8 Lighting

Quiet on set, standing by, camera, action! Welcome to our tutorial on lighting. Lighting not only directs the audience's attention to what you want them to... Um, uh, guys, have we, uh, forgotten something? Oh sorry, lights, camera, action! Better. As I was saying, lighting not only directs the audience's attention, but when crafted well, brings mood and emotion to a film. Hard lighting, when there is a big contrast between light and shadow, can bring intense complexity to a scene, such as this in Apocalypse Now.
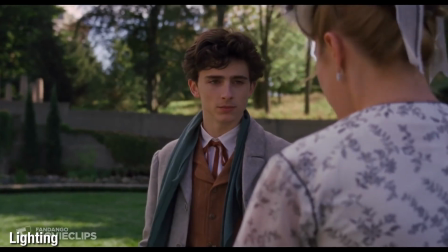39s
Or the warmth that soft lighting brings to many romantic scenes.
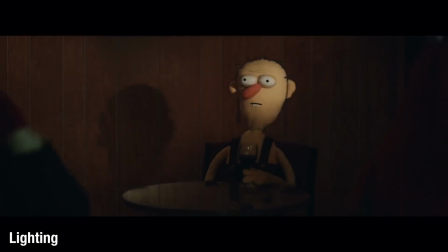43s
When used with skill and purpose, lighting can scare, build intrigue, or bring a sense of magic to your story. But to begin your lighting journey, let's start with the basics. Shortly, we'll go into the principles of a three-point lighting system, which is the foundation of how all scenes are lit. But first, let's look at some common mistakes for beginner filmmakers and how to rectify them.
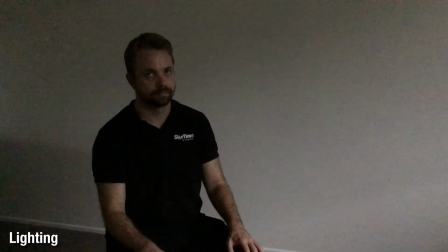67s
When filming indoors, scenes can be shot from a distance with not enough light. To remedy this, turn as many lights on in the room as possible.
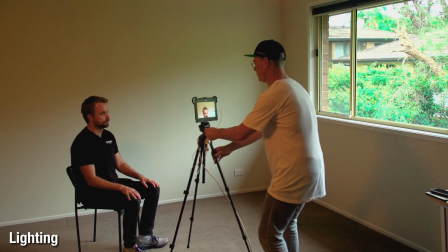75s
And if you want the audience to see the actors and their feelings, get the camera closer. You may want to go from a wide shot to a close-up.
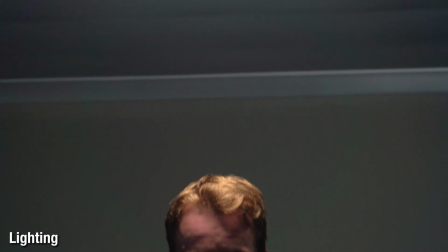84s
Don't position the actor directly under the lights, unless you want these dark shadows under their eyes.
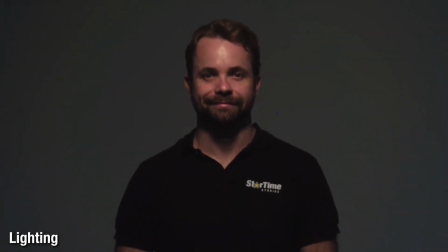90s
Positioning the actor slightly back from the light will help achieve a more evenly lit face, bringing out the eyes so the audience can engage with what the actor is feeling.
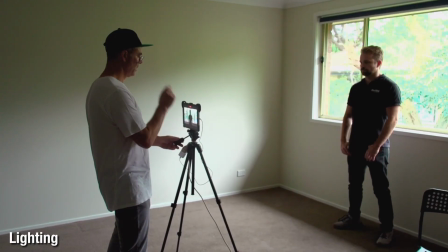98s
Filming with a window behind the subject can present problems.
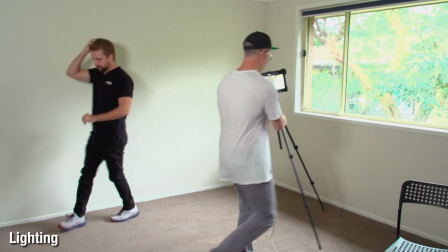101s
To remedy this, use the window light to illuminate your subject by making sure the light is coming from behind the camera. This goes for filming outside as well. Try to avoid shooting into the sun, but rather shoot with the sun behind the camera and have it illuminate your subject.
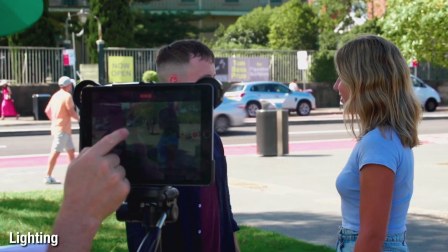117s
When filming outdoors, the sunlight can be harsh and present problems with shadows and contrast. There are a couple of ways to deal with this. If possible, film in the shade as it will give more even light. You can also adjust the aperture on the filming device. In the case of an iPad or iPhone, simply press on the screen at the point where you want to adjust the light.
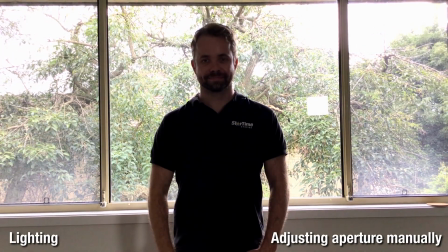136s
A slider will appear like this and you can adjust it up or down as needed. So these are a few simple tips you can use to improve the quality of your lighting. And when your film goes up on the big screen, they will make a big difference to the look of your film. Three point lighting forms the foundation of how many scenes are lit in films. As the name suggests, it illuminates a subject from three different points.
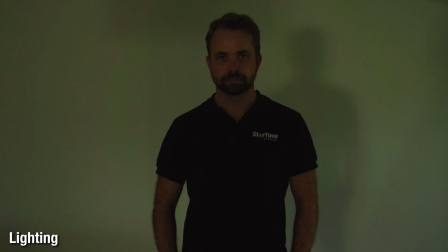160s
The light at each of the three points has a distinct function from the other. The key light, fill light and backlight. First, the key light. This is usually the primary light with the brightest exposure.
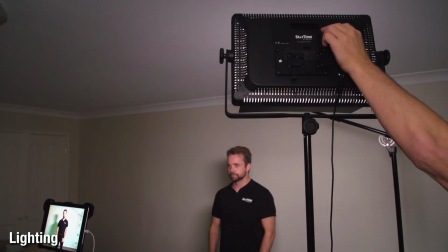172s
It's generally positioned near the camera at a 45 degree angle, rising slightly higher than the actor's face.
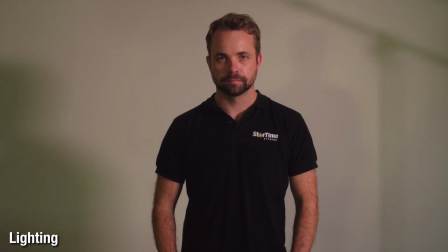179s
It will light up most of the face and cast a shadow on the far side, giving the subject dimension and depth.
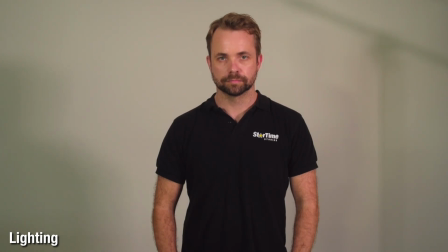187s
Next is the fill light. This light is for literally filling in the shadows created by the key on the opposite of the subject.
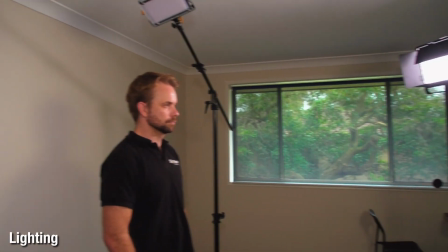195s
Consequently, this light is positioned to mirror the key light on the other side of the camera, more or less at the same 45 degree angle.
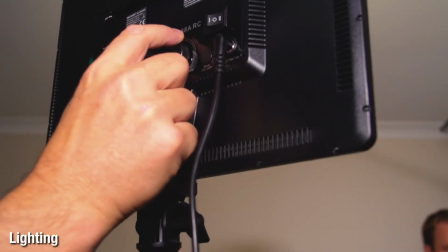203s
However, by adjusting the dimness of the fill light, you can affect the mood and atmosphere of the scene. For instance, a bright fill light will create a more even exposure which might be good for presenting to camera on a YouTube video.
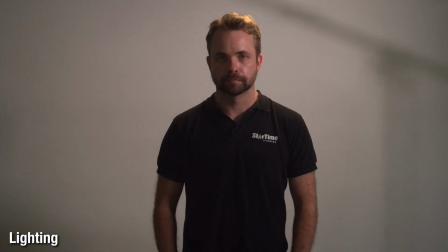217s
Making the fill light dimmer will increase the contrast and give your subject a more film noir, cinematic look. The interplay between all three lights, but especially the key and fill lights,
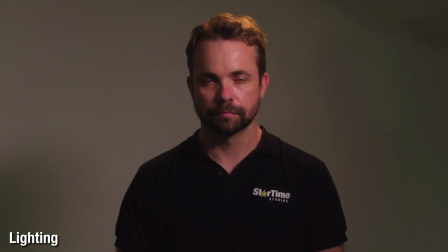228s
is where you can get creative and decide on the look and feel of your shot, based on the story you want to tell.
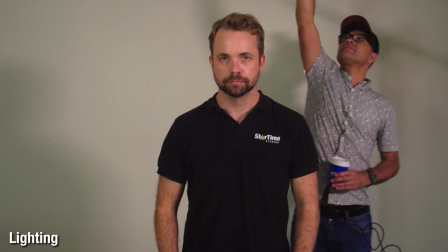234s
The third light in the three-point lighting setup is the backlight.
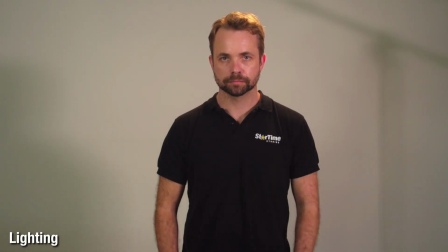237s
Sometimes referred to as the hair light or rim light, the backlight's primary function is to provide depth to the shot and separate the subject from the background.